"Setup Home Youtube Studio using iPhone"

Hey guys, and welcome back to another video. So I get a lot of questions from people asking me how they should set up their home YouTube studio, what gear they should buy, what camera settings they should use, and if an iPhone is good enough to create quality video content. So I'm here to answer all of those questions,
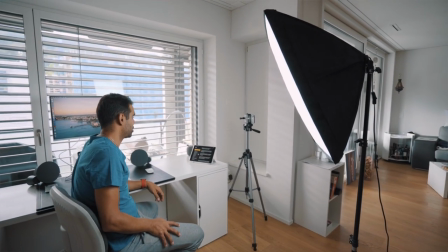17s
giving you a behind the scene on how to build your own YouTube studio so that in the end of this video, you will be able to apply those techniques for yourself.
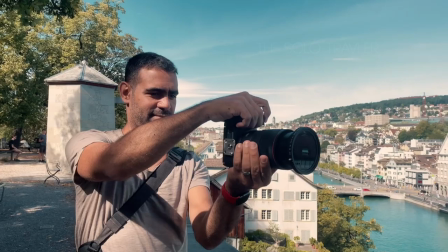26s
With me, I have George, which you might know from another video. I'm gonna help him set up his YouTube studio so that he can start produce content on his channel. What do you think, George? Let's do it. All right. If you don't know who George is, he's a photographer. I don't have to say that because you're introducing yourself anyways. All right, I think that's enough. So for this video, we will be using a couple of basic inexpensive gear also to show you that with proper gear and the right filming techniques,
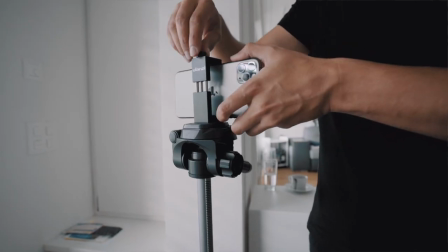56s
you can create quality video. So the camera we will be using is the iPhone 11 Pro Max.
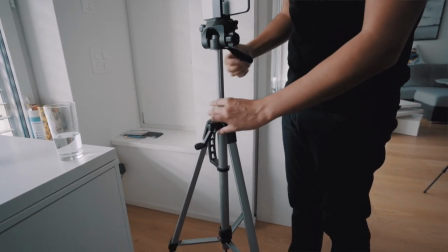62s
Since most of you carry a smartphone with you. For the tripod, we will be using an Amazon basic tripod that costs around 30 bucks.
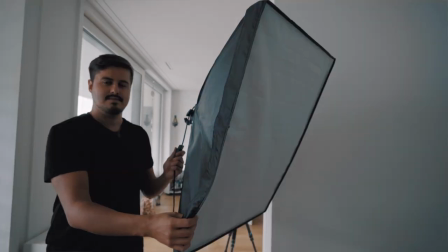69s
Also, you will want to get a soft box. This one costs around 30 bucks. And a good microphone.
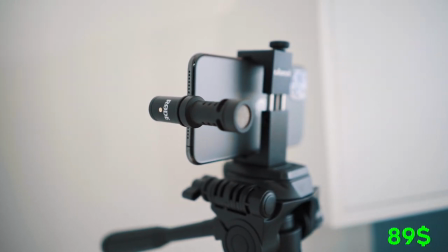75s
I chose the VideoMic Me L. That is around 89 bucks that you can just plug straight into your iPhone. So if you already have a smartphone, you will need to invest in around 150 bucks to get started and film good quality video. All the gear mentioned will be in the video description below. So the first step would be composition.
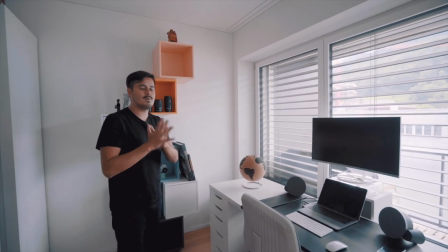94s
When I get into a room, I think about where I should place the camera.
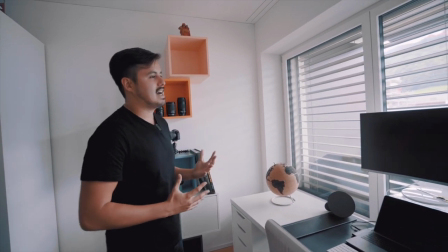99s
We have a lot of window light coming in here.
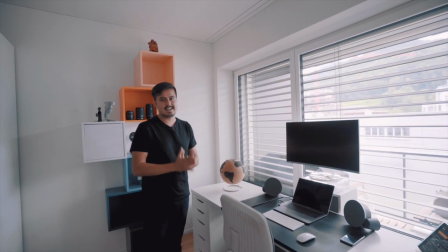102s
And usually I don't use the window light as a key light because of the exposure that constantly changes.
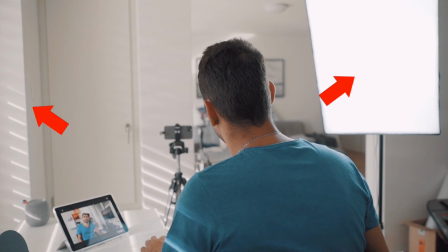109s
I use the softbox as a key light and the window light, maybe as a fill or backlight.
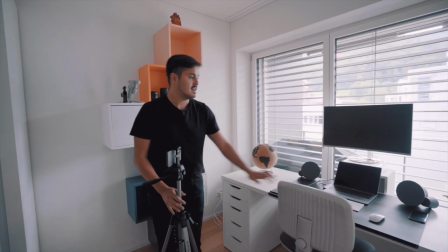116s
Right, so since George will be sitting here and he will mostly work with the computer,
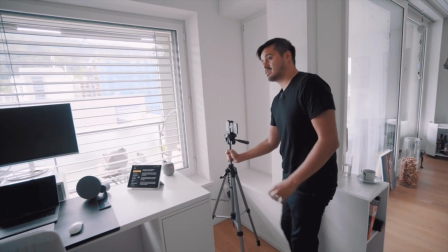123s
I will place the tripod over here. Also so that we can see his lenses and cameras.
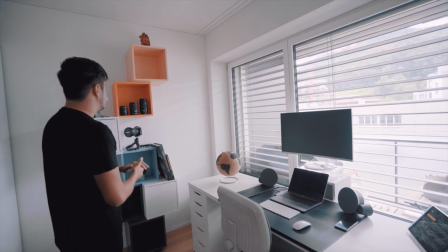132s
So the desk looks pretty clean and the background we actually cleaned up.
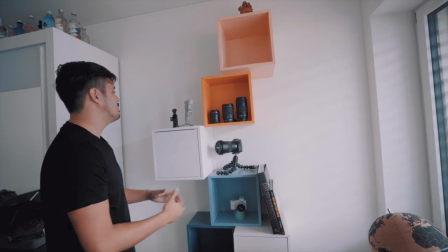138s
So it was a little bit messy at first. So we moved away all the things that weren't relevant.
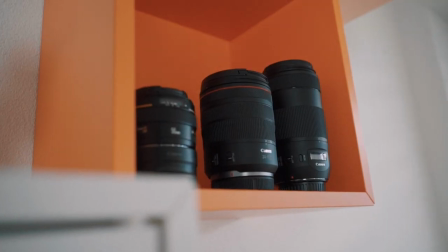143s
And I placed these lenses on top of the shelf as well as the
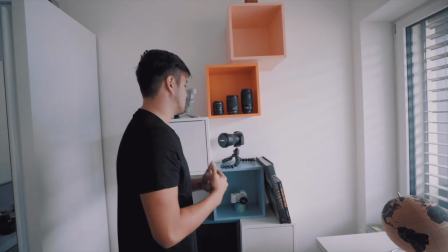148s
camera because since George is a photographer and should represent his character.
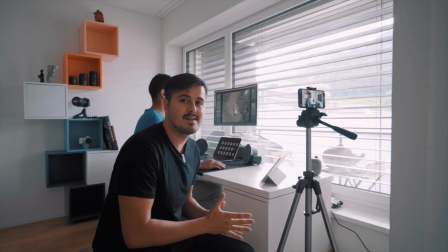154s
So I positioned the camera over here because I want to create depth.
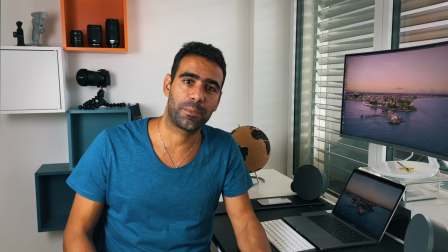159s
Now with a smartphone, it's kind of hard to get the background out of focus because of their fixed aperture.
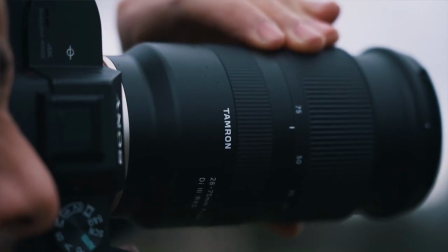166s
But if you have a DSLR or mirrorless camera with a low aperture lens, then you can create that shallow depth of field.
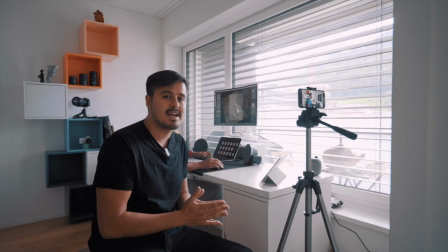175s
But anyway, it will still create some depth and you usually don't want to place yourself close to the wall.
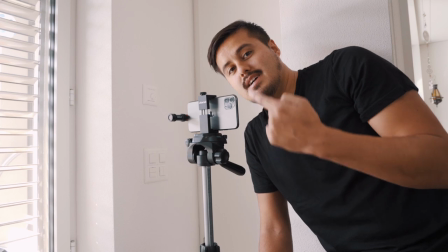181s
Because I'm using the rear camera, George actually can't see himself.
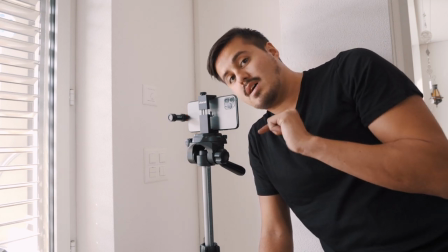187s
So what you want to do is either use the front facing camera or you could download an app called Filmic Remote,
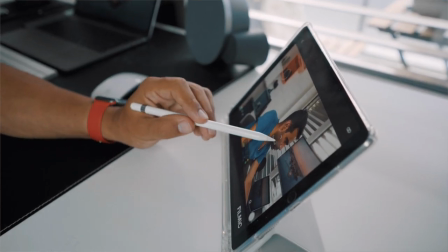195s
where you can actually monitor yourself wirelessly. So I'm gonna show you how that looks like.
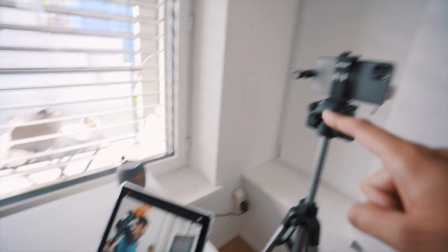203s
So now the tablet is connected to the iPhone
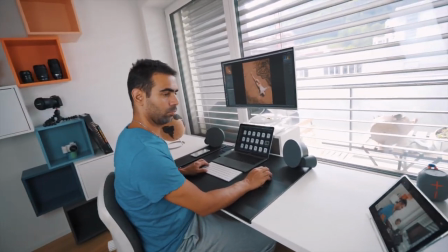208s
through Filmic Remote and George can now actually see himself recording and also frame himself.
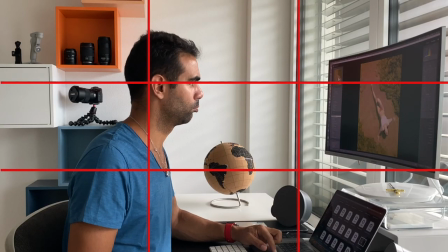216s
So I'm using the rule of thirds and what I want to do is place the subject on one of those intersection points.
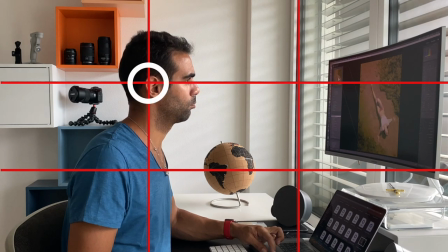223s
and I decided to place him on the upper left point since he's looking at the screen.
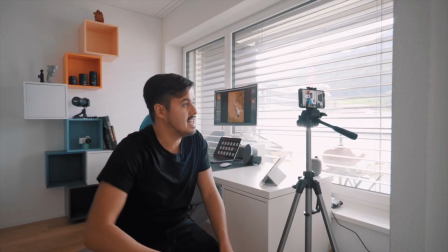230s
I also want to avoid dead space in between his head and the top and that looks already really good.
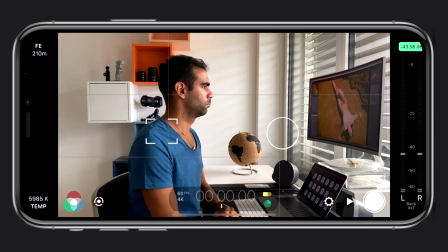238s
So the app I'm using is Filmic Pro. It's an advanced video app that will cost you 15 bucks.